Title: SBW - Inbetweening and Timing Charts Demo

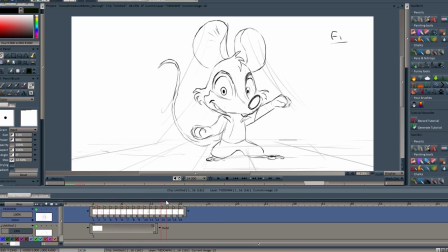So I'm going to start spacing these out and I'm going to elaborate more in my thoughts process on why I'm making such decisions. So from drawing A to drawing B I kind of wanted to gain momentum so I wanted to start pretty slow and then end really fast.
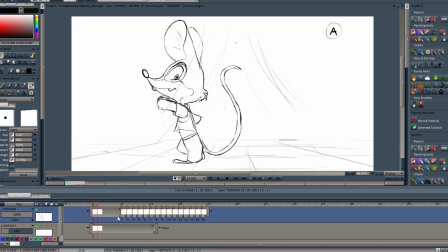We're working with 24 frames per second over here. I'm probably gonna make the transition go for about four frames but most likely I'll change it to something else. Since the spacing between A1 and B is still pretty huge, I'm going to play it safe and make that last for at least, well at max, 4 frames as well.
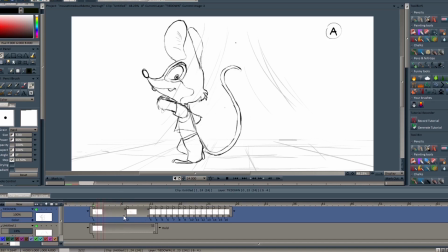And since it is gaining speed and momentum, I guess I should really emphasize this in the first drawing. So I'm going to make the transition between drawing A to drawing A1 last a bit longer, let's say 6 frames. From B to B1, it might go really fast so I'm just gonna say two for this one.
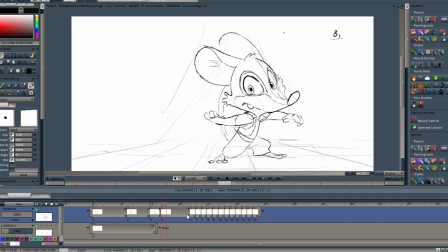From drawing B1 to C I'm thinking of on a slow in so I'm gonna see how six frames go for this one. Anyways I should advise that you guys keep rolling your drawings so you kind of get the overall movement and the overall momentum your drawings
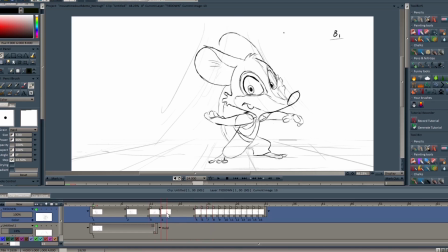have because that can play a huge role when you're setting your timing or when you're manipulating the placement of your frames. Like for here I'm already sensing where the slow in and the slow out to happen so I'm matching those frames to a timing that I
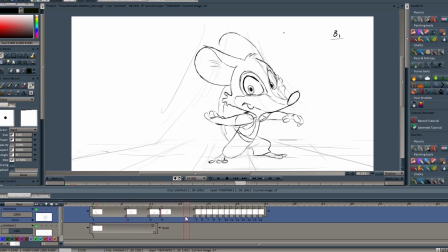want like already here I can read that it's gonna have a lot more time in the beginning and then it'll go by the middle really fast and then there'll be more time of it slowing down that's why there's more drawings needed in the last bit sometimes when I'm struggling about
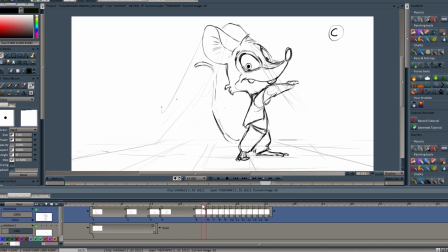having a clear idea of what the timing is I'll usually set it as a floor as a placeholder and then later when I'm more confident with it I'll go back and adjust it. I'm constantly rolling through my drawing so I'm just trying to feel the overall drawings.
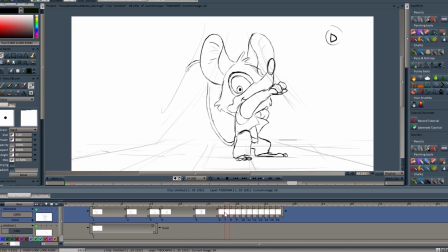And for this part where he snaps his pose it looks like it's going to be really fast so I'm guessing around in twos or ones. So just feeling these three or four drawings I already know it's going to go fast. I don't need to put it as fours. I know I'm going to put it as a two or one.
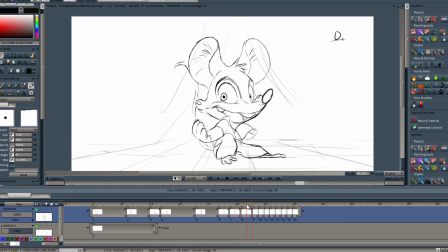So when he bounces up to this pose I don't want it to go too fast or else the overall movement won't read so I guess I'm gonna resort to fours
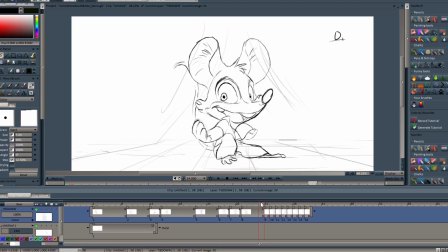so when I in between in twos it's gonna read but which I will get into later I am going to time different parts of the body differently like the head will move differently than the body and I'll show you guys how to do that later on all right important note here try
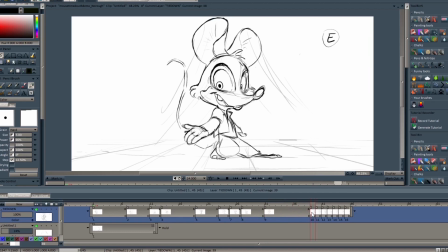and make it uneven as possible when you look at your timeline try and look at where your frames are and whether the space between the frames are even or uneven. And having less even spacing of your frames makes things more interesting.
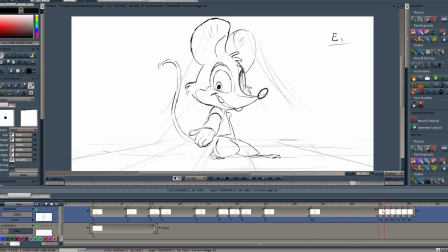It's the same matter of working with asymmetrical designs and asymmetrical designs, except here it's based on time and motion, but the overall feeling still applies. So it's important to think about things like rhythm. Rhythm creates things like weight and variety and interest, Whereas,
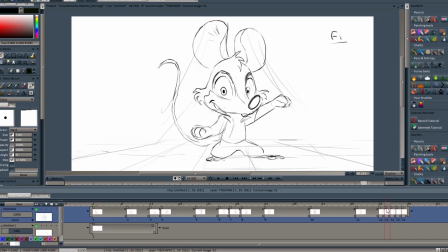if you have everything that's evenly spaced in your timeline, and when you play it, oh, it's gonna feel very floaty. And the problem with that is that it's gonna make things uninteresting, weightless, and just... not interesting. Anyway, sorry I got a bit off topic from the actual animation.
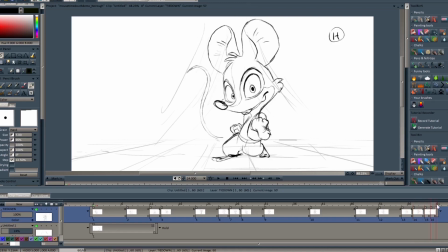But as you can see, I'm already thinking about things where the motion slows down, where it gains speed, and where things go by really quickly. So for my drawings G to H, I kind of want it to be a very slow, slow in.
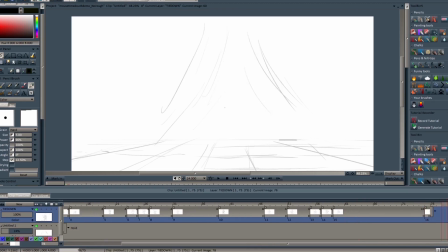So it creates a lasting impact. It'll go for about 16 frames. Oh man, that's going to be a bitch to in between. Well, there's my past. Let's see how this little shit goes. Alright. Okay.